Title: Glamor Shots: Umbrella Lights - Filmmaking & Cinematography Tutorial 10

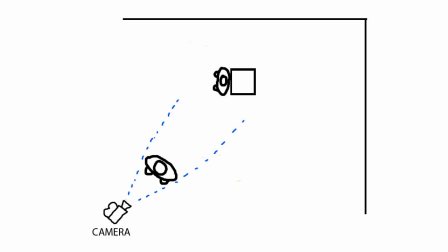(4:03)
We start with the camera pointing at our foreground subject and in the corner on the left side we'll see our background subject kind of leaning there against the post.
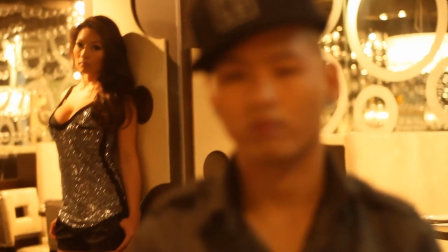(4:14)
Again this whole setup is located in the back of this little restaurant slash lounge that
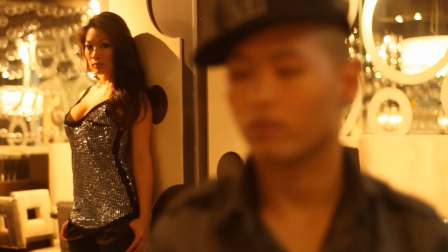(4:21)
had a lot of very nice practical lights on the walls and the chandeliers that you see there in the corner.
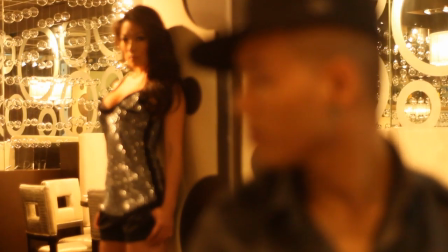(4:28)
which kind of add a lot to the overall look of this shot.
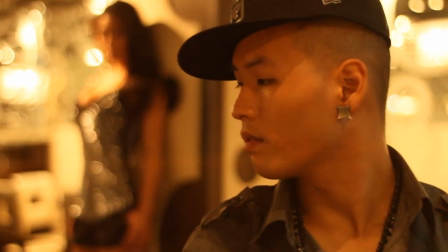(4:32)
So once again, it's something that I talk about in tutorial 1 and then later on in tutorial 3.
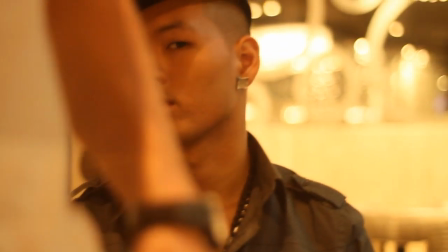(4:39)
Production value, location scouting, all those kind of things, they all add up to the overall look of your shot.
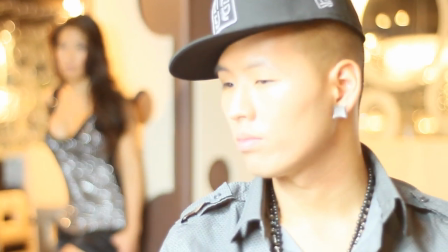(4:45)
So it's something to pay attention. Then here I add the 200 watt umbrella,
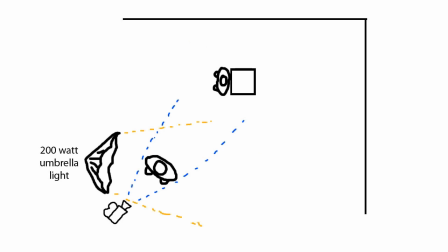(4:51)
which is just off to the left side of the camera and around 6 feet away from the subject.
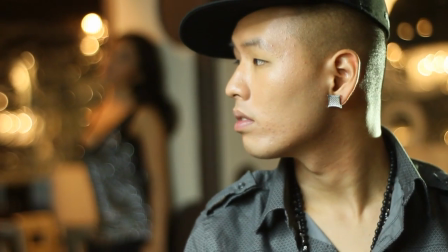(4:57)
And then I just put two of the 1000W lights, one aiming straight at the subject in the background and just illuminating her.
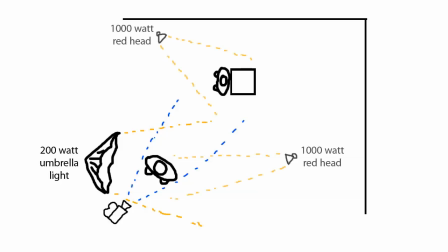(5:07)
And then another one kind of to the right side, slightly behind our foreground subject, kind of creating this rim light from the side.
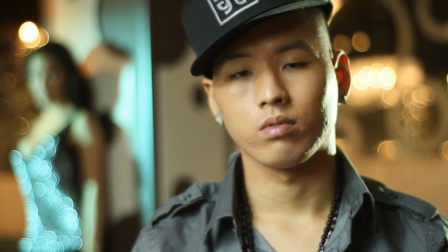(5:14)
It just kind of adds a more dramatic kind of touch to the shot. And here is the final shot.
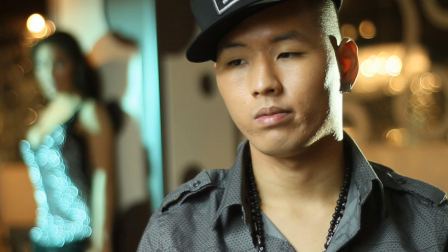(5:21)
What is still missing is a little color correction, which we'll do at the end. I want to show you another few examples of what you can do with umbrella lights.
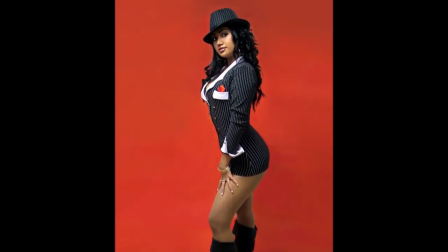(5:31)
Here's a few photographs that I took a few years back of this model.
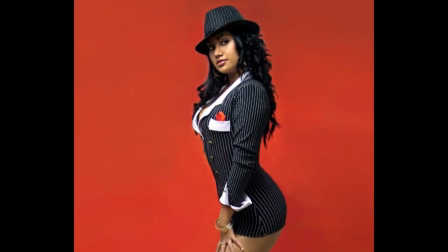(5:37)
And again, in here as you can see, what it allowed me to create is very kind of even, soft kind of looking light.
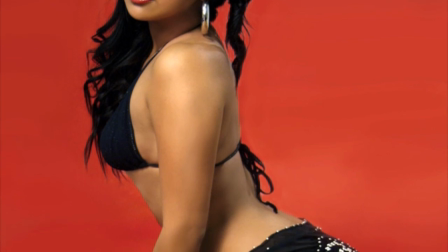(5:45)
No harsh shadows, as you can see. The skin also looks very,
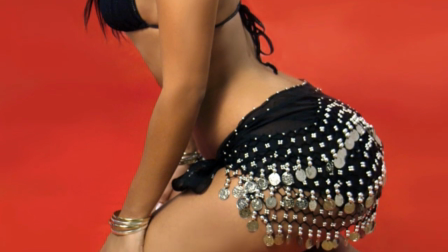(5:49)
very smooth and silky. that's kind of what big umbrella lights are good for because they add this very even
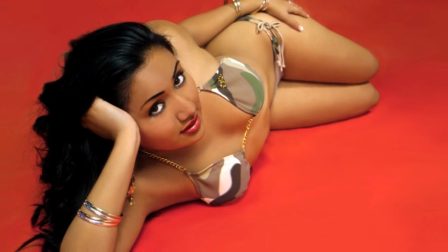(5:56)
and very kind of soft reflection on the skin or in any metal
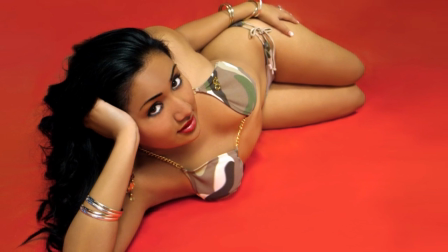(6:01)
kind of objects like you can see up here when you look at the bracelets she's wearing
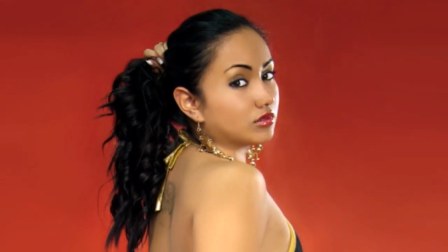(6:06)
or also you know in the eyes of the subject or any kind of shiny surfaces
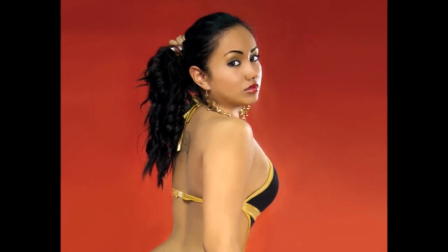(6:12)
which just kind of adds this nice sparkle and you know this kind of glamour look to your shot.
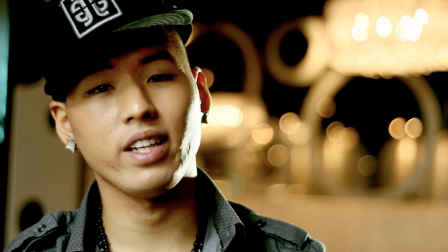(6:19)
And now we're going to go back to our example and here's basically with color correction our final shot.
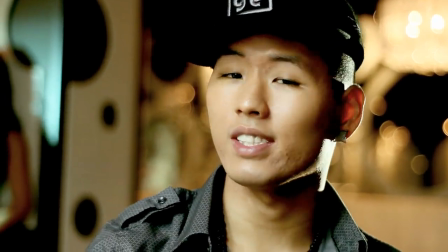(6:28)
I'm intercutting it here with basically a wider version of that shot.
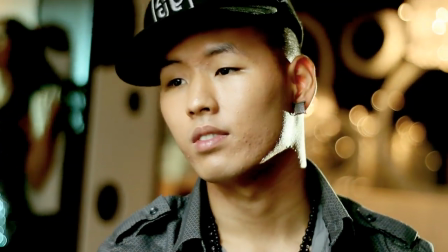(6:33)
All I simply did is I changed out the lens. I started out on a 50mm lens and then I switched to a 24mm lens and
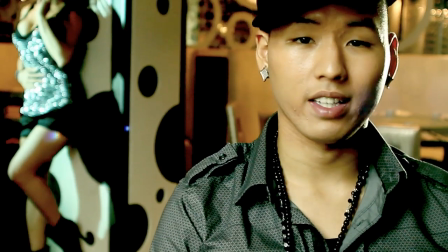(6:42)
I didn't have to readjust the lights or nothing and And this way I got two different kind of shots that I can intercut together.
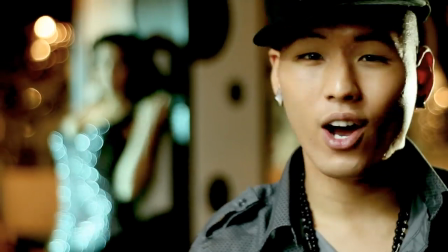(6:49)
And here's the final thing.
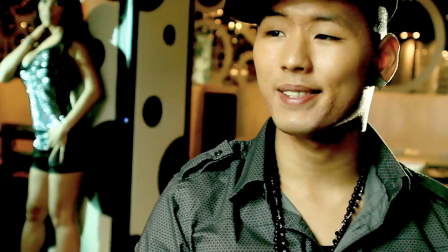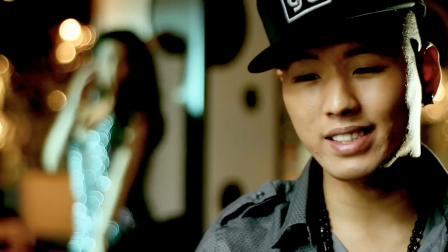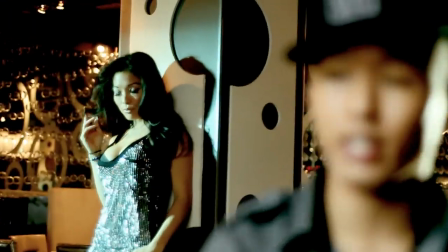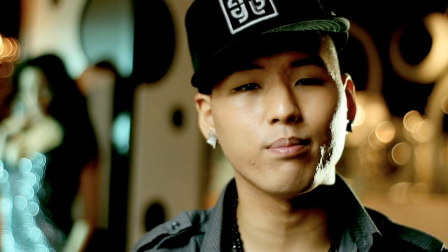(7:06)
I hope you guys enjoyed this tutorial.
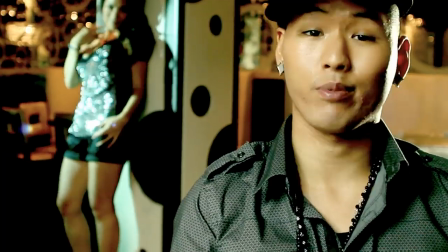(7:08)
If you have any more suggestions, comments, please leave them below. and also if you create any videos yourself using some of these techniques that I explained up here,
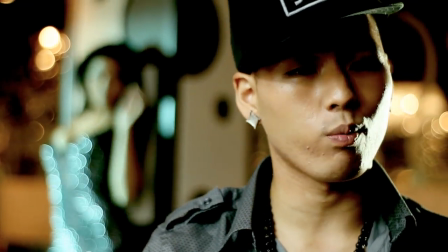(7:16)
feel free to respond to this video and I'm going to add it so others can see it.
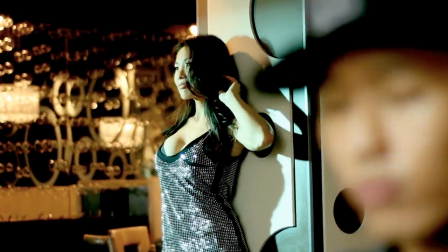(7:23)
And also if you have any questions or comments, message me or email me.
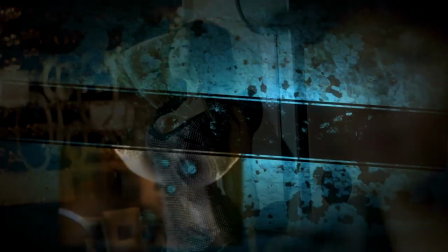(7:29)
Thanks, bye.